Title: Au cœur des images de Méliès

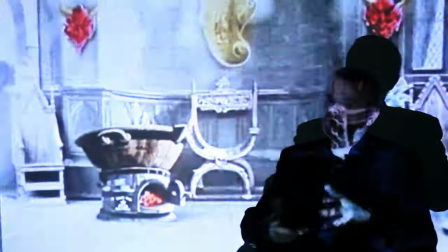[4:07]
Et puis il fait apparaître ou disparaître des jolies jeunes femmes dans une cornue infernale, en l'occurrence. Méliès a horreur du vide. Tous ces films se distinguent par une grande mobilité, une grande rapidité.
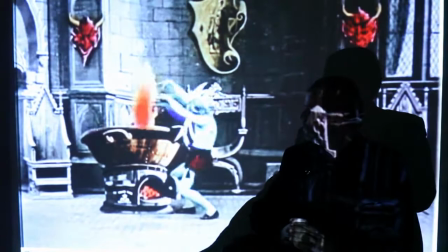[4:27]
Tous les plans sont occupés par des décors, des toiles peintes, par des décors en dur, par des objets, par des meubles.
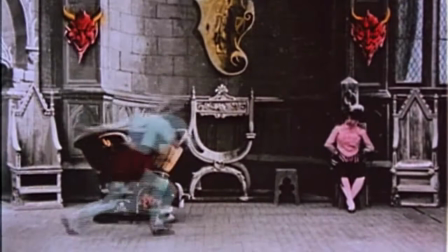[4:35]
Il tient vraiment à occuper la scène. Il capte le regard du spectateur vers sa propre gestuelle, qui est tout à fait dynamique, très, très remuante, très agile.
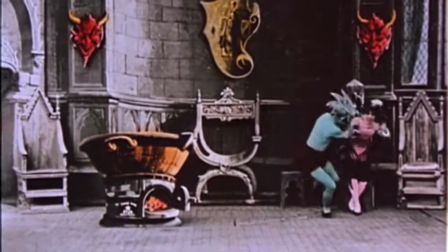[4:44]
C'était quelqu'un de très souple, hein, qui remue beaucoup.
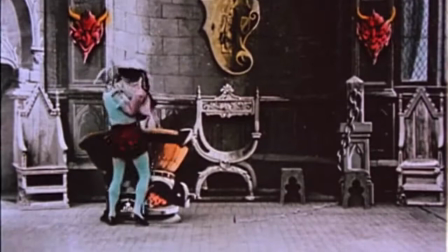[4:49]
Mais le regard parfois est un peu, effectivement, se perd un peu au milieu de tout ce fatras
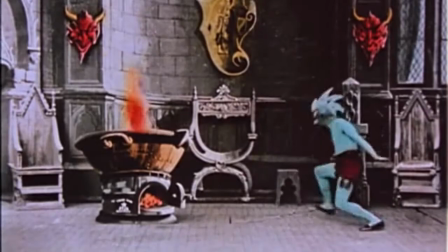[4:56]
néo-gothique ou pseudo-médiéval qui habite souvent ses films.
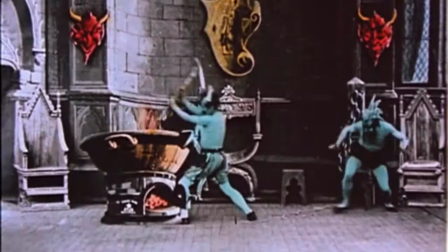[5:01]
Donc c'est un apôtre, voilà, de la toile peinte, et surtout c'est un apôtre de la couleur.
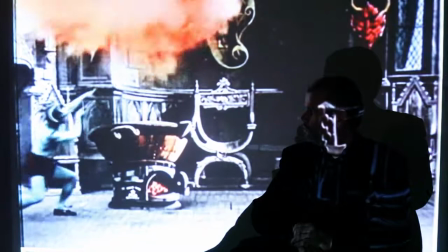[5:06]
Il vient proposer
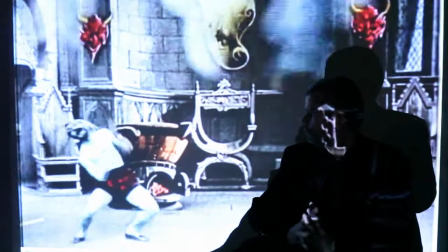[5:09]
des films en couleur d'une façon tout à fait efficace dès 1896-1897.
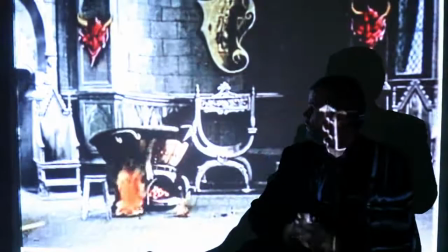[5:16]
Quand le chaudron explose, les flammes sortent avec des effets de fumée. Il y a aussi des flammes qui se promènent dans les airs. Tout ça est fait pour être vu en couleur. Les films de Méliès étaient accompagnés au piano, ils étaient bonimentés, il y avait un commentaire pour bien expliquer l'action. Mais Méliès surjoue en quelque sorte. Et non seulement il surjoue, mais de temps en temps, il va regarder le spectateur en lui disant « Voyez ce que je suis en train de faire ?»
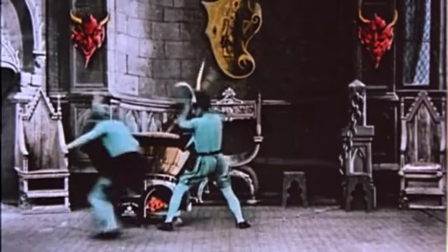[5:41]
Ou bien il regarde le spectateur, puis il désigne un autre acteur pour... il y a le regard spectateur qui est très important,
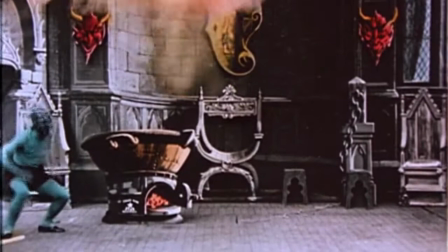[5:48]
souvent chez Méliès ou dans les films des premiers temps. Alors ce qui est intéressant, c'est dans cette mobilité qu'il incarne comme ça,
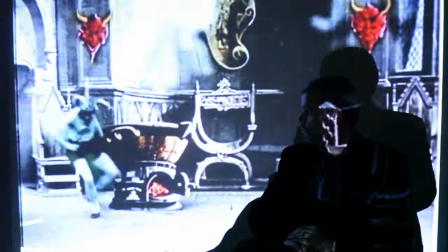[5:56]
qui n'a rien à voir, encore une fois, avec ce que ses confrères font,
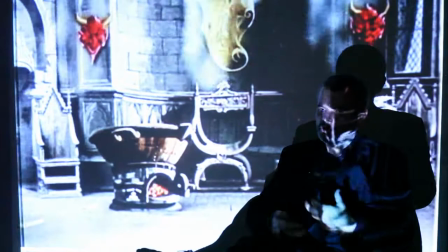[6:02]
Méliès joue... un corps joue sur la représentation du corps, c'est-à-dire que le corps chez lui est toujours très mobile,
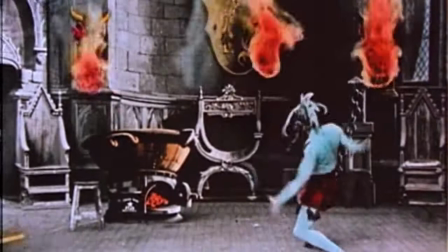[6:11]
mais il peut être aussi disloqué, il peut être violenté, il peut être séparé, il peut être...
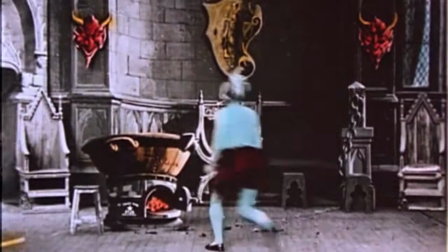[6:18]
le corps chez Méliès explose,
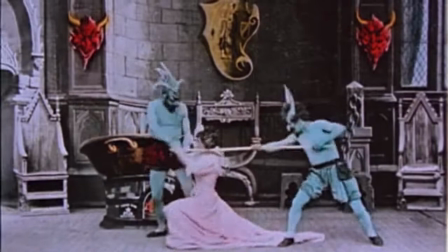[6:21]
il fait des arrêts de caméra pour le faire disparaître, il se passe toujours des choses assez effrayantes avec le corps humain,
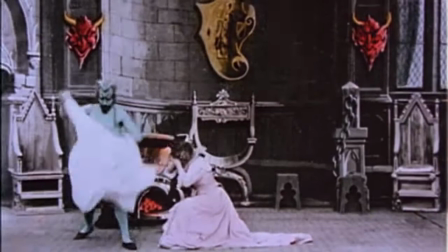[6:28]
et ce sont des choses qui devaient lui faire vraiment...
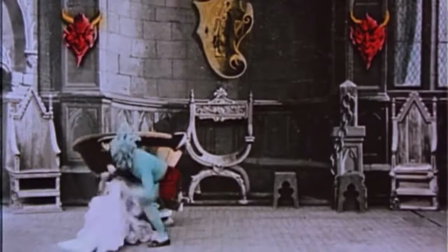[6:32]
plaisir au fond, parce que la cinématographie, les trucages et les effets spéciaux lui permettent de faire,
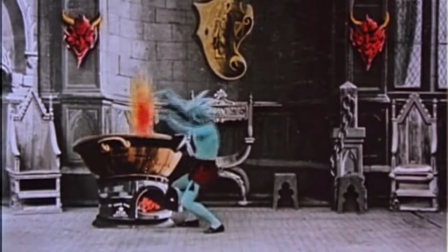[6:38]
de créer des images, de créer des effets ou de créer des histoires qu'il ne pouvait réaliser sur la petite scène de son théâtre au Béroudin.
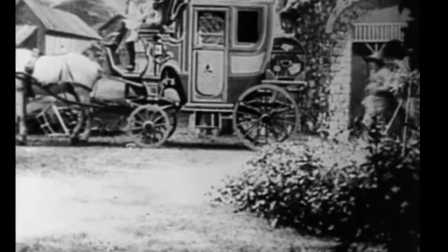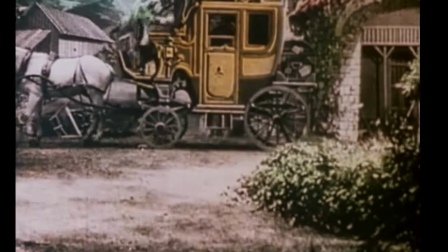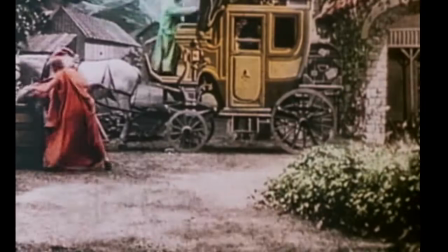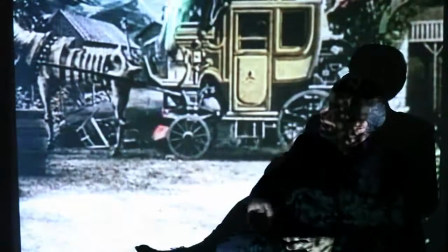[7:04]
Et les 400 farces du diable de Georges Méliès, hein, 1906. Alors c'est un film important à mon point de vue parce que, d'abord parce que c'est un film fantasmagorique, hein, toujours chez Méliès. C'est un film de voyage aussi à travers les étoiles, c'est étonnant,
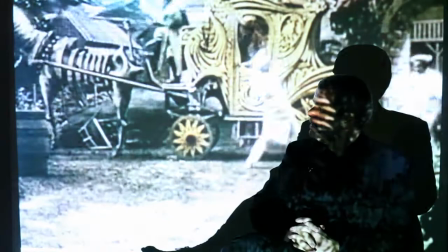[7:21]
avec ce canasson squelettique qui va voyager dans les airs.
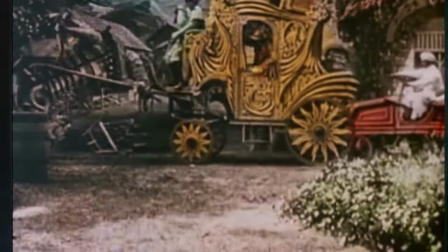[7:28]
Mais surtout c'est un film qui a été fait exprès pour les féeries.
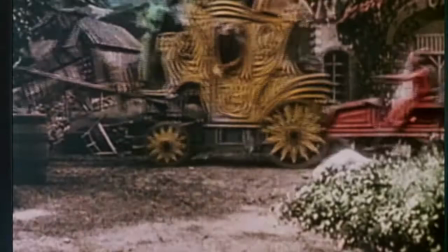[7:35]
Les féeries, c'est un genre qui est un peu oublié maintenant, mais c'était des pièces de théâtre
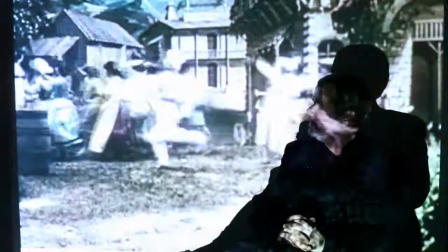[7:40]
à grande échelle, montées dans quelques théâtres à Paris, au Châtelet notamment.
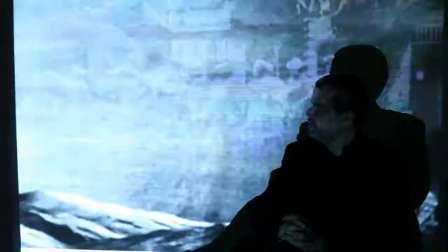[7:45]
Et Méliès était un fou de féeries, il y allait beaucoup quand il était jeune.
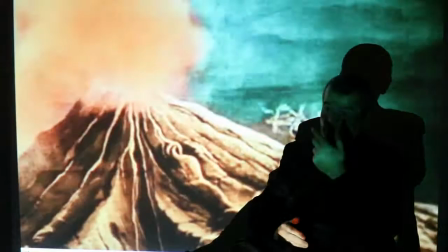[7:51]
Il a beaucoup fréquenté le théâtre du Châtelet notamment. Et il a vu notamment le Voyage dans la Lune, qui était montré au Châtelet à la fin du 19e. Et il a littéralement pompé dans cette féerie pour faire son propre film en 1902.
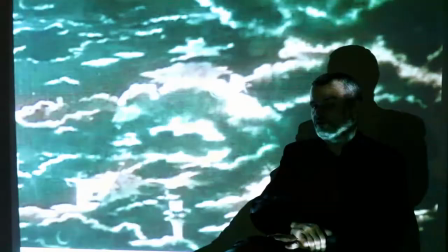[8:04]
Et là, on lui a passé commande, dans le cadre d'une féerie qui s'appelait aussi Les 400 farces du diable, on lui a passé commande d'un film.